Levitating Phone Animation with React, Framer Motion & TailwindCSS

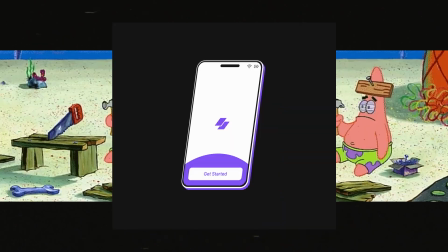(0:00)
Okay, I give up. I couldn't think of anything witty or interesting to say for this intro. We're building this levitating phone animation with React, Tailwind CSS, and Framer Motion.
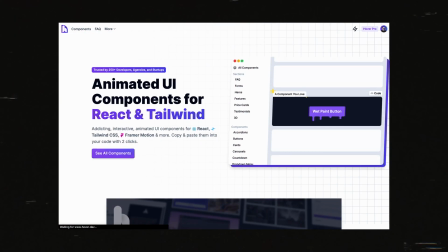(0:07)
You can replace the screen with your own app or use the same process to build a desktop version like the one on my website. Great way to show what your app or website does, blah, blah, blah, looks cool, 3D CSS transforms, blah, blah, blah, let's write some code.
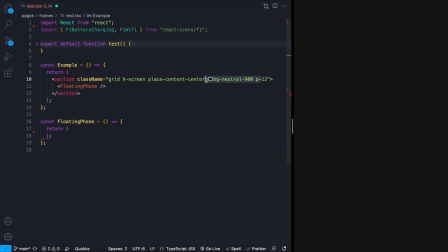(0:17)
First, we need a phone. I've got this div with a dark background already set up with a component in it just for this purpose. In our phone component, I'll add a div and give it some background color with a rounded border. We won't actually see this on screen yet, but this will act essentially as the shadow that the phone hovers on.
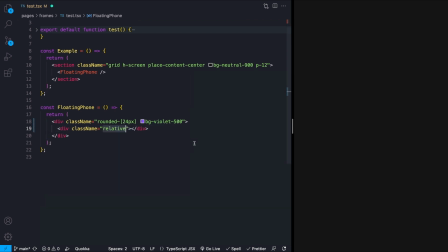(0:31)
Inside this div, we'll add another div that will make up the body of the phone itself. I'll add a position of relative so that we can absolutely position some of the child elements to this div. Add some width and some height that look about the size of a phone. This is close enough for me. Round to those borders as well.
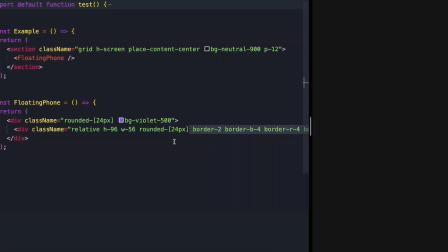(0:43)
And now just do all of this. Just kidding. Okay, here's what I did. I've added some border, which makes up the outer edge of our phone.
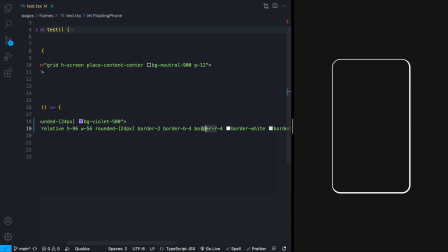(0:50)
It's 2 pixels to start, but I've made the bottom and right sides 4 pixels because those are going to appear closer to us after rotating the phone up and to the left. The border is white, but I've made the left and top bit a bit darker for the same reason of what I said earlier. Essentially, this is all just giving the phone a little bit of fake perspective whenever it's rotated. I set the background to a black color and added some padding.
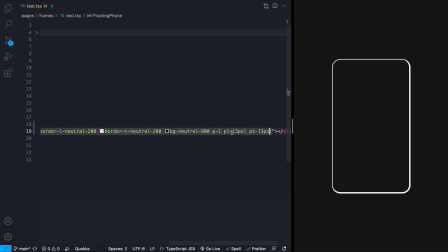(1:08)
This will act as a slight kind of like inner bezel to the phone, separating the screen from the edge. The amount of padding starts at 4 pixels, then it's bumped down a little bit on the left and top, again for the same reason as before.
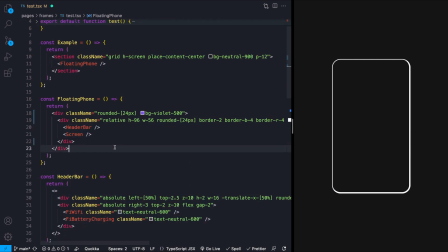(1:18)
For what's actually shown on the screen, I've made 2 components, one for the screen app preview thing and another for the header bar with like the little speaker and Wi-Fi and battery.
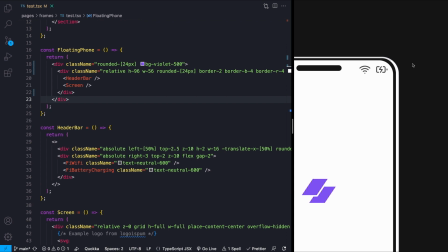(1:27)
I highly encourage you to just make your own version of these, displaying your own app or website, but if you want my exact version, it's free on my website and there will be a link in the description,
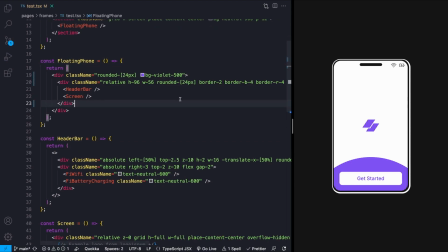(1:35)
so just go get it from there, geez. Anyways, now we have a phone, let's rotate it and make it levitate. I'll add a style prop to my wrapping div, then rotate this on the Y and X axis using transform.
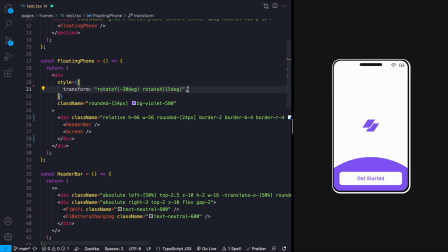(1:44)
I picked minus 30 degrees and 15 degrees just by messing with the numbers, no science at all to this, just find what works for you. Next, I'll turn my inner div, so the div which represents the body of the phone, into a motion.div. I'm going to do this by importing motion from Framer Motion and then prepending that div with it. I feel like I just said div like 30 times. This gives us access to 3 props, which we want to check out.
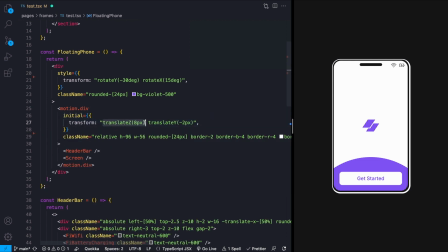(2:03)
In our initial prop, which defines the initial style of our element, I'll translate our element on the Z axis 8 pixels and the Y axis minus 2 pixels. Again, I pick these values randomly. The Z axis moves the element towards us and away from us, and the Y axis moves the element up and down.
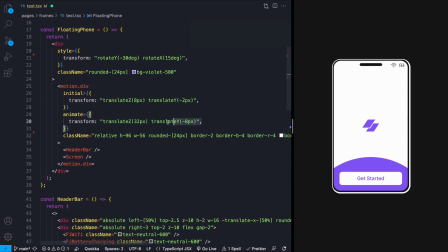(2:18)
In our animate prop, which defines the styles for the component after it's been animated from our initial state, we'll add the same style, but increase our translate Z and decrease our translate Y. Finally, we don't just want this to animate one time, we want it to keep going. So I'll define the behavior of this animation in our transition prop by setting repeat to infinity,
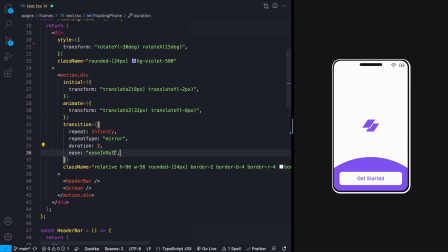(2:35)
repeat type to mirror, duration to 2 seconds, and an ease of ease in out because it looks pretty. The repeat type of mirror means that we're gonna go from our initial state to our animate state back to our initial state smoothly instead of just cutting back to the beginning of the animation.
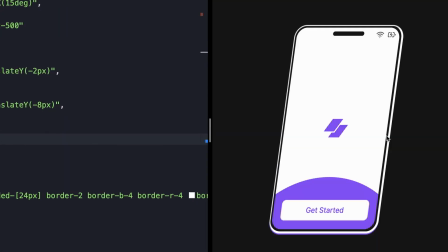(2:49)
Now to see our animation, drum roll please. And it didn't work. That's because by default, translate Z does nothing.
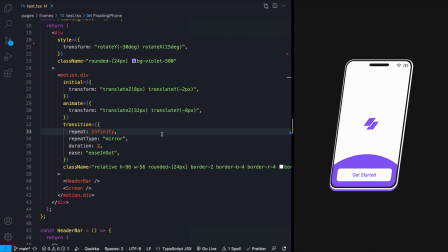(2:55)
It does nothing because by default, the transform style of elements is flat. On our parent div, we can set our transform style to preserve 3D.
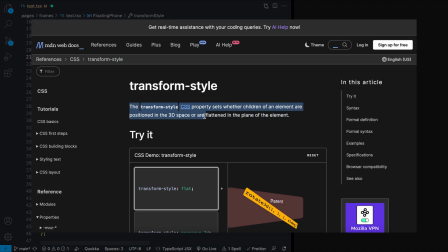(3:03)
The transform style CSS property sets whether children of an element are positioned in 3D space or are flattened in the plane of an element.
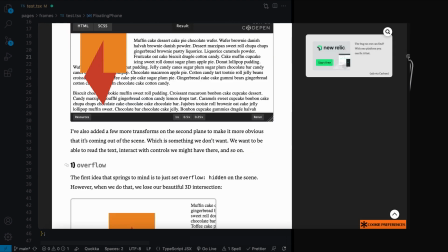(3:10)
I'll have these MDN docs in the description. I'll also warn that there are a lot of gotchas with this, but this article on CSS tricks, which I will link in the description as well, talks through all of them.
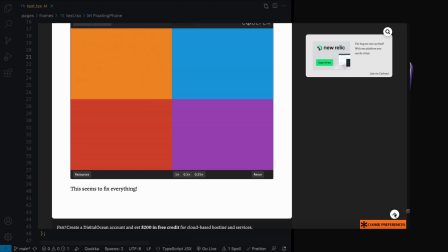(3:18)
I am personally not going to walk through all of them because that would make this video super long,
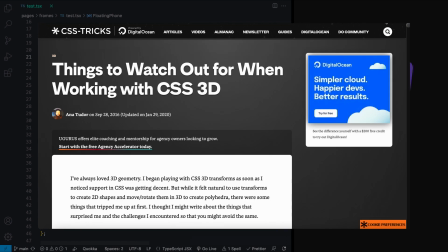(3:22)
and definitely not because I don't know all of them and I still mess this up constantly and end up screaming at my computer and make my dogs very sad and confused.
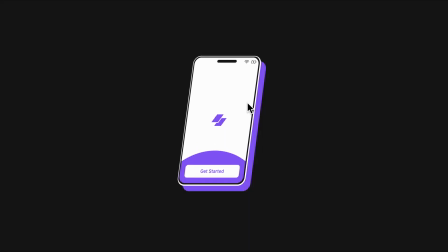(3:28)
Point though, it works here, and now we have this beautiful levitating floating phone thingy.
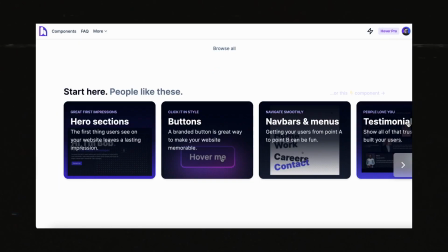(3:32)
Again, all of the code for this is free on my website along with a bunch of other fancy animated components, but with React, Tailwind CSS, and Framer Motion.
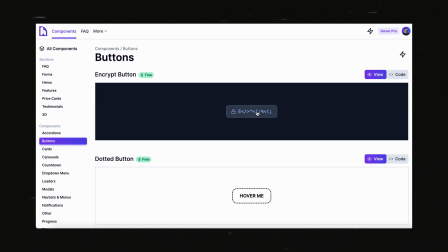(3:39)
Link in my description for that. You're cute. Goodbye.